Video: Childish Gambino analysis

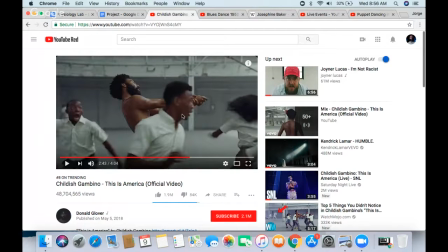It can mean like uh, death, the police, and just that little movement can say that just this little pose can make can it's just grounds to kill you, right? Just ground in American society.
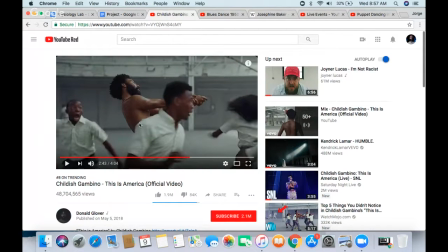It's just so impactful, and you can see the students run away from him as soon as he does a little pose, right? Even though there's a police officer in the background, meaning that hey, they're kind of aware of what's happening in the background, and that police officer is behind them. But as you see, Daniel Gulliver just does that little pose. He pauses for a second.
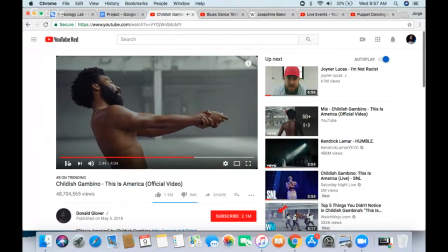You can hear screaming in the background, and them just running away from Daniel Glover. Now Daniel Glover's all alone, and that little pause is just so impactful, right? And he just pulls out.
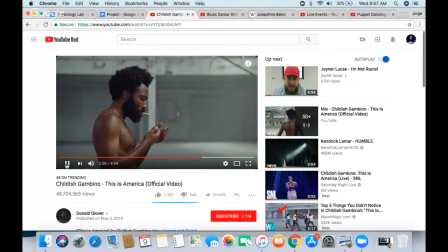I think that's a joint. I think that's a joint, right? He lights it up and everything, right? And the music starts, right? The little pose and that stop, right? It symbolizes just how sensitive America is now to,
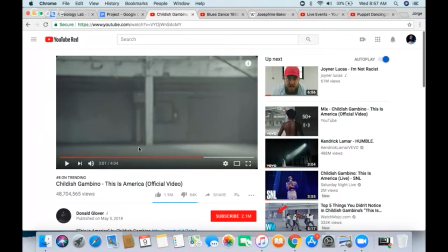even though we're sensitive to gun violence and we know that it happens, as soon as it's in the vicinity of whatever it's happening of them, right, of our central ideology and our central like thinking of the our central thinking of
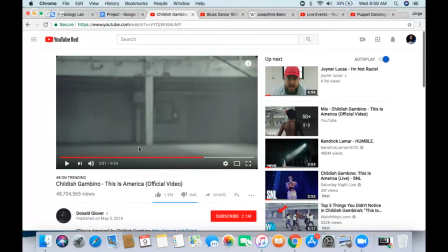performers, right, our ego, right, it's happening to us, right, as soon as it happens to us, we freak out. The students freak out in this case, and Daniel Glover's left alone. He just pauses just to let it sink in, right?
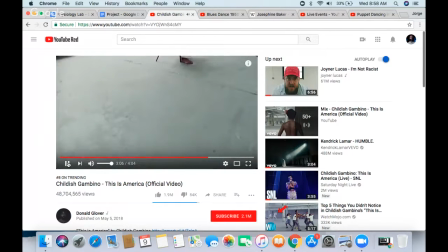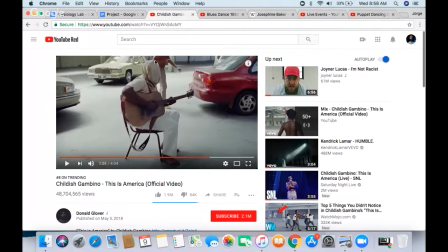As you can see, the guitarist is back. He's still blindfolded, right? That blindfold just proves that blindfold just tells us that ignorance, right? Ignorance is bliss.
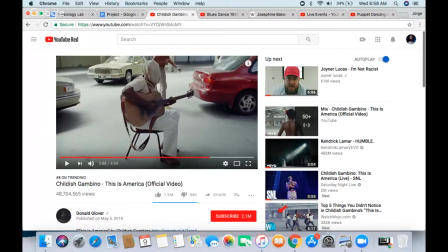He'd rather be blindfolded. He'd rather be blindfolded than look at what's happening in the world. He'd rather be blindfolded and playing his guitar. And as you can see right here,
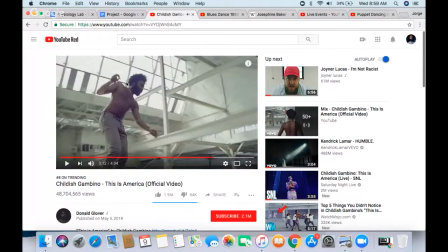you see Daniel Glover clams a pop. Like, do you remember back in the beginning of the video where that student had the little money thing,
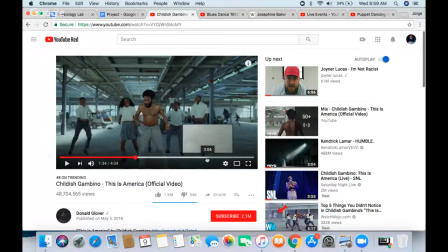right here, right? Little students on top of a thing. Now Daniel Glover is doing the exact same thing, right?
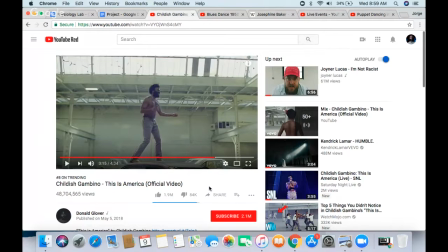He's dancing on top of a car, right? Meaning he's higher than everybody else. He flicks his little doobie bag away, and he's just dancing with the chorus saying, "Hey,
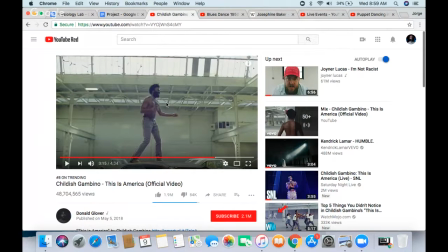I'm above everybody else," or something like that. I'm above everybody else, and I think I'm the most important figure. And you can see, as you can see, he's dancing by himself. The students are no longer with him because they're scared shitless of him, or like they just don't want to be around him.
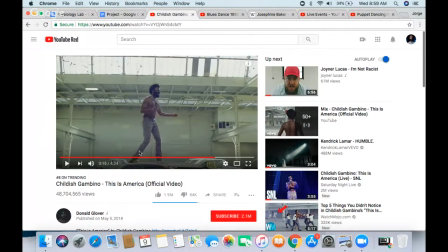Daniel Glover's dancing. He's doing his little jig, right, with the guitarist blindfolded behind him. You could say that this is just symbolism of our ignorance. Like, we just want to see performers act. We just want to see people do fun things, right? We don't want to see.
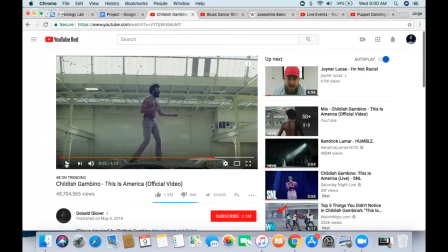We want to remain ignorant to the violence and to the corruption, or not the corruption, or the just basically ignorance towards like what's happening in the real world. We're just so fixated on social media.
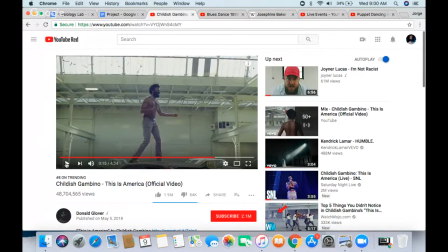He even mentioned like, my followers, you owe me money, right? Because we're so fixated on him and his following and social media. We have literal blindfolds over our faces, and we just want to be entertained, right?
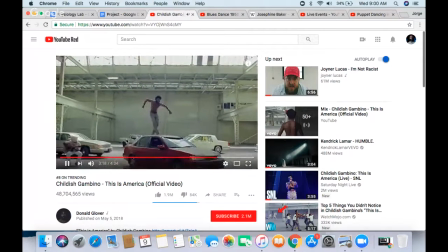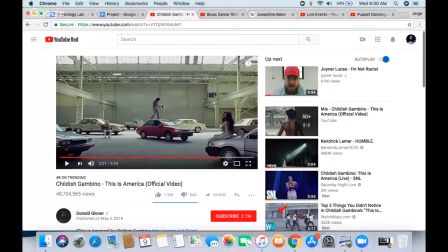Again, his little dance is always so puppet-like, right? Just puppets performing. You're always fixated on him, but the camera is no longer fixating on him. It's panning out, right, showing a bunch of Toyotas, right? For some odd reason, Toyotas are.